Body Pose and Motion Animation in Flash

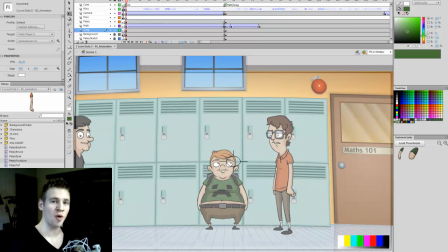(0:08)
G'day ladies and gentlemen, welcome to Draw with Jazza. I'm Jazza and this is a video tutorial where we're going to be doing some full body animation on this clip that we're working on. Now this is part of a series where I've done lots of other bits to this animation, including the animatic and setting up the file, the lip syncing, the background and all of that.
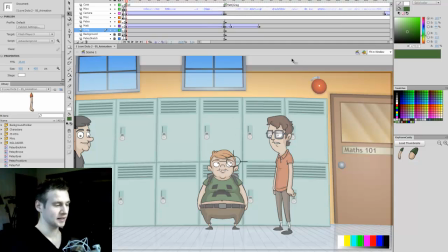(0:27)
And now we're pretty much up to one of the last bits to do before doing the publishing and rendering. And that is the full body animation. And so this is fairly complex. I'm going to go through and show you what I've got so far.
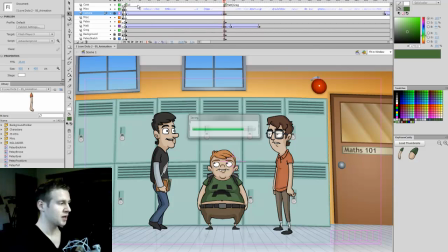(0:40)
So I'm just going to lock and wireframe my camera. So I've got the animation of these two characters on the left done. So if I play through.
Oh, hey guys, what's up? Oh, so what computer games have you been playing lately? I play Minecraft. Oh.
So you get the idea. The camera moves around.
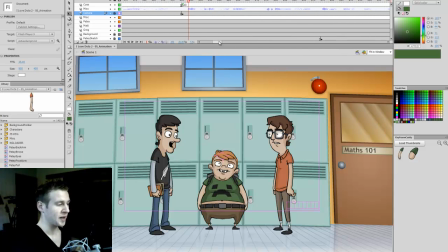(0:58)
You can see where the camera goes. So I've done that in the other tutorial. And we're going to be working on this guy on the right. And so I'm going to divide this tutorial into three parts. The first part is going to be very minimalistic head movement. The second part is going to be simple hand movements and animation. And then the third part will be full body motion.
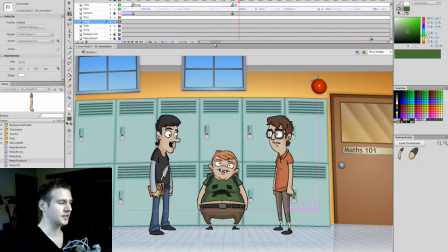(1:18)
Now it's all going to be in one video. When I say parts, I just mean I'll be focusing on three separate things in the tutorial in order of quickest to do and achieve to more complex.
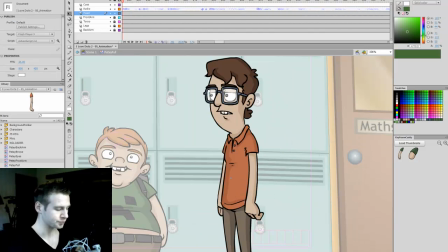(1:31)
And so if I enter my body here, you can see that I've got everything I've done in here so far on their layers.
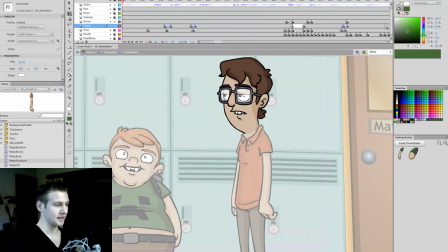(1:39)
So inside the head layer, I've got all the lip syncing and all the facial animation that we've done.
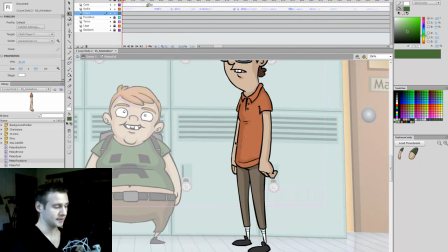(1:43)
If I go outside of that, I've got all the body parts on different layers in different graphics,
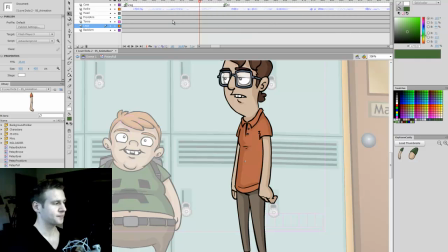(1:50)
untouched, because I haven't animated them yet. So I also have my camera cues up here. So the camera's on Greg there.
I play Minecraft.
And then we have all.
Oh, choice, hey bro.
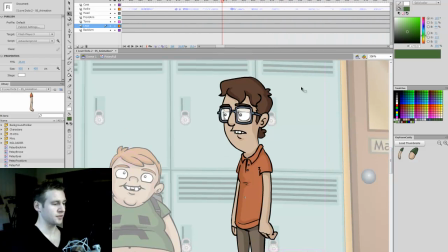(2:03) What about you, Petey?
So where he goes, where Petey begins talking, which is right here.
I love Dota 2.
I'm going to have simple head movement animation. I'm not going to move his body at all. And this is really simple because I've already set it all up so it's good to go.
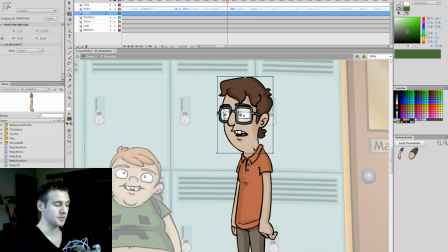(2:20)
So the head clip is all in one graphic and inside that is the lip syncing, which means that I can move the head around without really affecting anything we've done. Okay, so I'll move the pivot to a place that's appropriate.
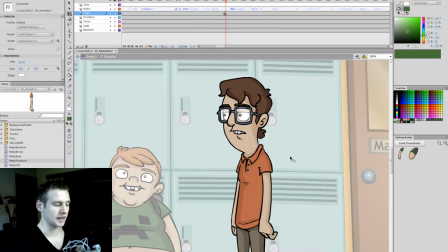(2:39)
And so often the thing that I kind of use as a bit of an idea of what to follow in terms of how to move the head is if the voice goes up and the expression kind of raises in volume, I bring the head up a little bit, or if it goes down, I bring it down.
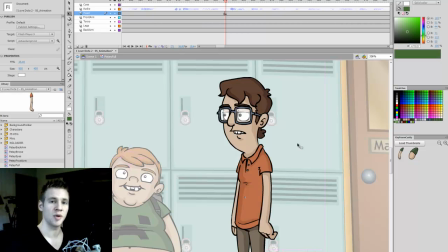(2:55)
And the other thing too is if there's an accentuated moment, I do a bit of a sharper movement. So I love Dota 2. So I'll have I love Dota 2. So I'll have I love, his head will go up a little bit. I love. So through about that distance, I'll hit F6.
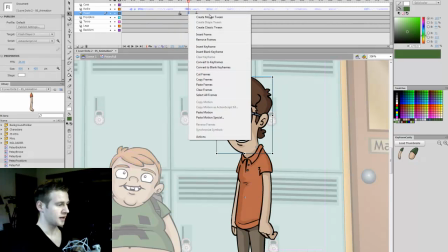(3:14)
So you can see how much it moves up there. And I'm going to add a classic tween in between these and ease it out.
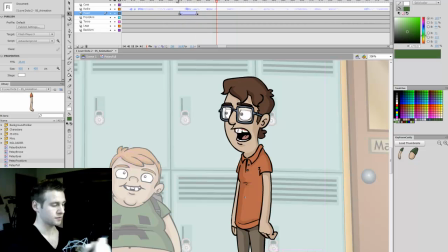(3:20)
So I love the. So you can see he's raised his head.
I love Dota.
And then on 2, he's just going to bop his head down quickly. So there are two parts to this. First and foremost, it's got to go down fairly quickly. So I'll just give it like 3 or so frames. Okay, so it goes down over 3 frames.
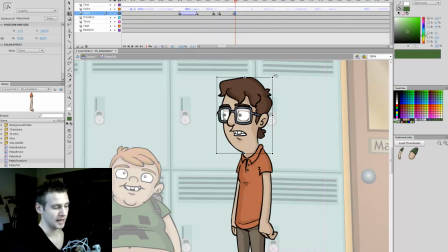(3:39)
And then over a longer period of frames, maybe 8 to 10, I'm going to have it go up very slightly. Reason being is if I add the tween to both of these, and then I ease in the first one and ease out the second one, what it does is it speeds up over a very short period of time and then kind of bounces.
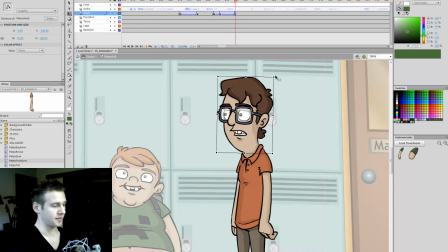(3:57)
So it gives it a bit of weight.
Dota 2.
Okay, so rather than just having it go immediately down and stop, if something kind of juts down, Dota 2. it adds a bit of motion and kind of elasticity to the character, makes it feel a bit more physical if he kind of bounces around when he moves sharply.